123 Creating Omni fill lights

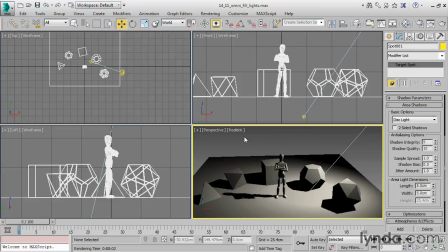(0:00)
With only one light in our shot, we've got a very contrasty image. It's almost like a film noir movie in which the shadows are incredibly black, like the value of 0. Let's add a little bit of fill light to this so we can fill in some of those dark shadows.
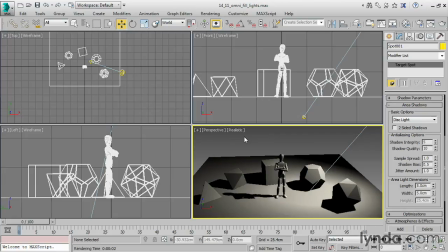(0:17)
You'll probably want to use Omni lights for fill because those are the least expensive. They are the fastest to render. I'm going to unpin my stack, go back to the Create panel, go back to Lights and Standard, and create some Omni lights.
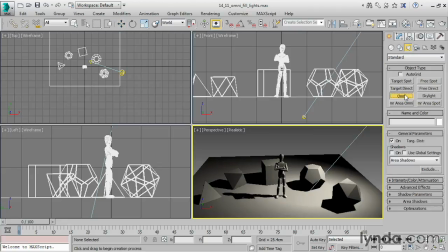(0:36)
And I want to create those in the top view or the perspective view. Click to create the Omni light.
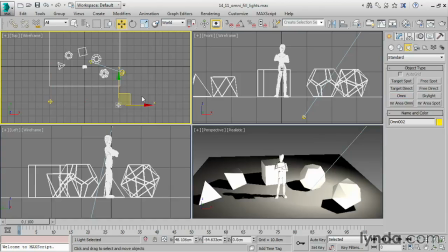(0:42)
I'm going to create 2 of them out here, and then right-click. And they need to be moved up because they have an elevation of 0.
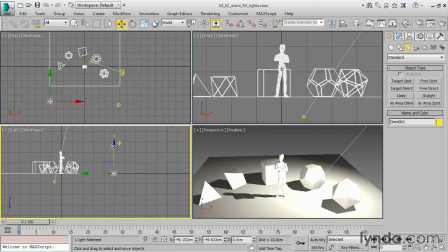(0:51)
Bring those up. And not to the same elevation, give them some variation. And then obviously, as you can see, we need to adjust their intensity. The key light or spotlight here has an intensity of 1.
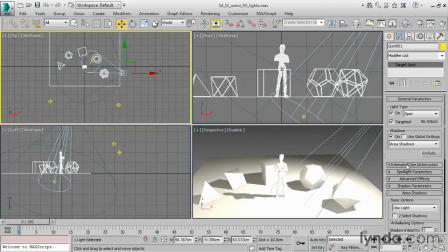(1:04)
Up at the top, we've got intensity color attenuation. The multiplier is 1. The fill lights I've just created, their purpose is to fill in the shadows, not to provide direct key illumination. That means that their multiplier or intensity value needs to be lowered.
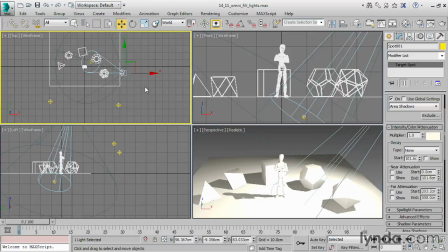(1:24)
The key light should always be the strongest light in the scene. Select one of these, and intensity color attenuation, maybe set that to a value of 0.3 or so.
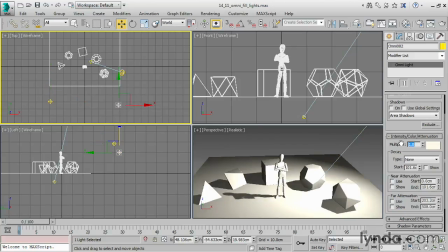(1:37)
And likewise with this one, bring that down a bit, 0.3. All right, so you can see the difference already here.
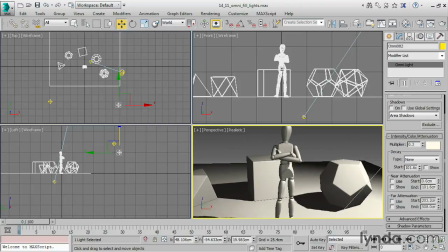(1:45)
We're getting some fill. The shadows are not 100% black.
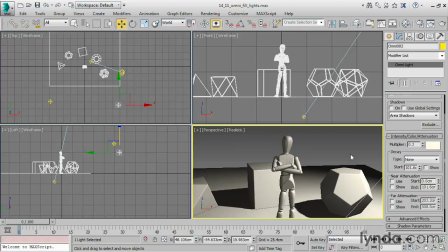(1:50)
One thing I do want to point out is that 3ds Max remembers the settings for the last operation that you did on a light or on many other objects. So take a look at this.
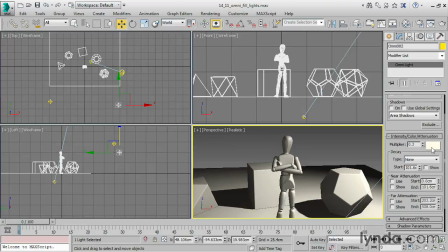(2:02)
The Omni lights that I created have this cream color because I created a spotlight and adjusted its color. And now these new lights have inherited that color. So don't let that bite you.
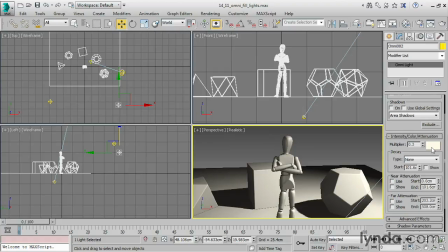(2:16)
I actually want to set these to be the complement, which is blue. And that's going to give us a nice pleasing effect.
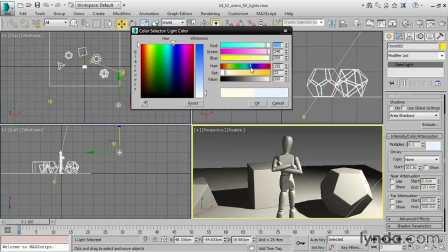(2:22)
So I'm going to click on that and just switch that hue over to a blue color with not very much saturation, just very desaturated, a saturation in the 20s. And you can see how that's affecting this.
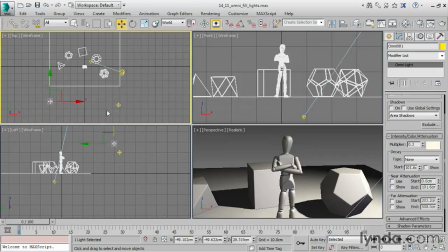(2:35)
And let's select the other light. Likewise, change its hue to a blue.
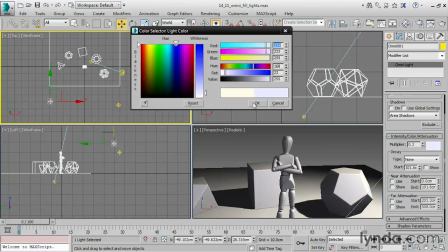(2:43)
Click OK.
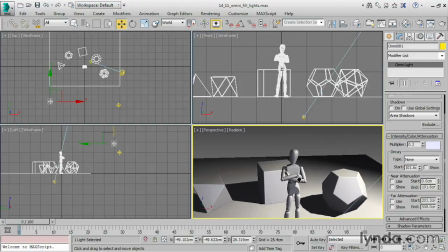(2:44)
And now this has got a little bit more visual interest to it because the key light is sort of slightly orange and the fill lights are slightly blue.
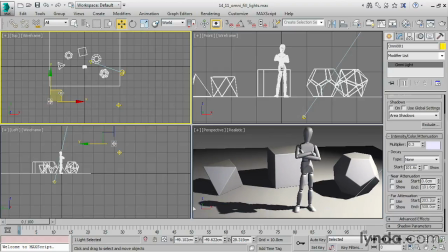(2:52)
And now we can kind of move these around and kind of control the contrast level. So if I bring these over to the side, that's more side lighting. Bring them up towards the front, that's more fill lighting. So again, it's just an artistic process of you trying to determine, what looks good.
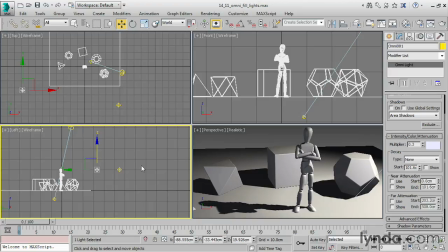(3:12)
You can also create fake bounce light because light hitting the surface of the floor here should bounce up and strike the other objects here. So we can create a fake bounce light for that purpose. All right, let's create a new Omni light. Just standard Omni and create it
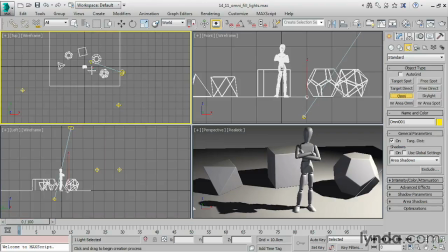(3:32)
basically at the target or near the target and then move it down underneath the floor. And because we're not casting shadows with this light, it's going to shine up onto the figure. You can see it there. So maybe not quite at the target, a little bit in front.
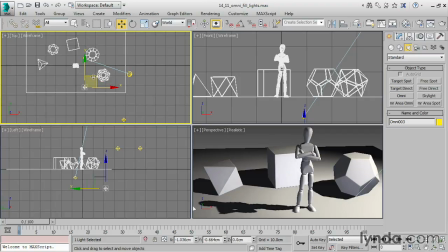(3:49)
We want to illuminate the figure more than anything. And we can bring it down maybe a little bit. Again, just play with that, see what looks good. It doesn't need so much intensity, and it should have the same color as the key light. Go back into its parameters. Set that color back to that cream color.
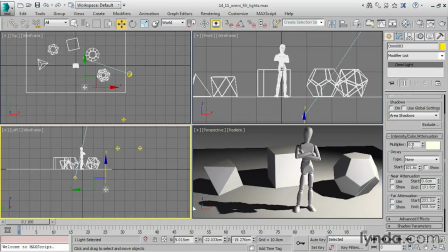(4:09)
And it should have a really low intensity, maybe like 0.1 or something like that, because it's just providing a little bit of splash or fill, maybe 0.15.
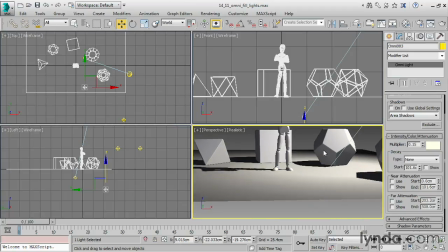(4:19)
Okay, so that's a little bit of fake bounce light there. All right, pretty cool.
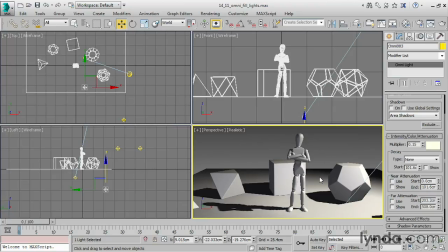(4:24)
And then finally, we could put some rim light to kind of accentuate the edges of the figure. Some backlight. So we could make some Omni lights and put them back here. And actually, if we want to, we can duplicate the existing lights. We've already set the color and intensity for these,
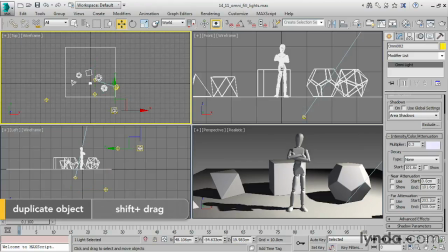(4:42)
so I can select one of them and just hold down the Shift key and drag it back here, and that'll make a clone.
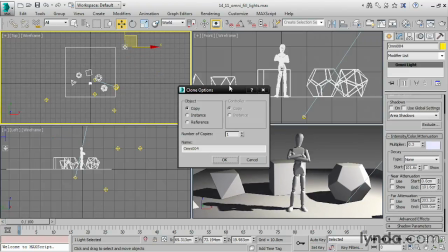(4:49)
When I release the mouse, I get a dialog asking me, do I want a copy, an instance, or a reference? A copy will be completely independent. so I can control those parameters separately. An instance would have shared parameters, so if I change the multiplier of one instance, it would affect both of the instances.
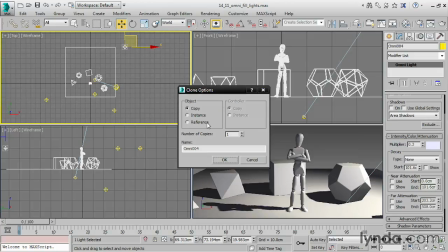(5:08)
And a reference is an instance in which you can add modifiers. But you can't add modifiers to lights, so reference wouldn't make any sense here. In this case, I want a copy, so I have independent control. Click OK.
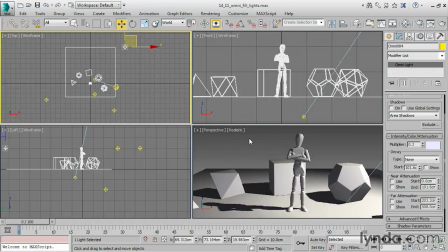(5:21)
And then this rim light now, I want to examine the figure here
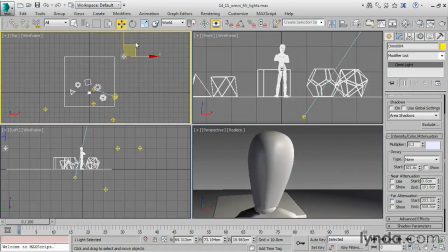(5:26)
and move the backlight around so I can kind of put a little bit of a rim there. Right? If I put it back too far, we won't see anything. So kind of over on the side a bit. And that looks pretty good. I can make a duplicate of that. Once again, hold down Shift and drag and bring it over to the other side.
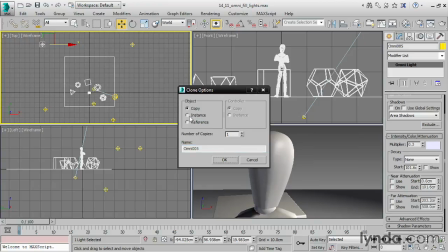(5:44)
And now I've created some rim light. So I'll make another copy here.
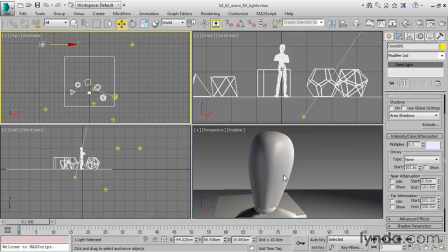(5:49)
And you can see here that we've kind of differentiated the figure from the background.
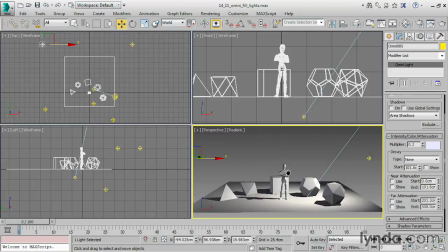(5:54)
And that's the purpose of the rim light. Nice. All right. So now that we've got all those lights in the shot, let's do a test render of that.
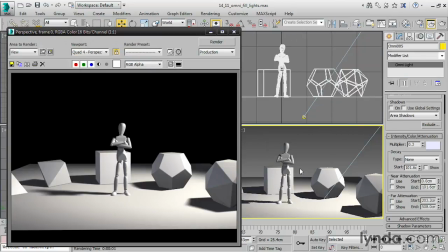(6:03)
You can see that it's a little bit maybe overexposed. Once I've added all of those lights in, I probably want to reduce their intensities.
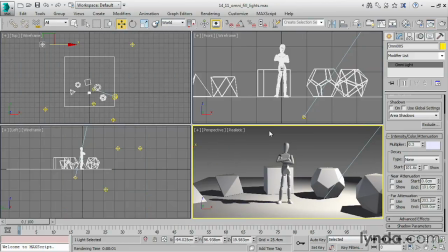(6:10)
We can do that from the light lister. We'll do that in the next movie.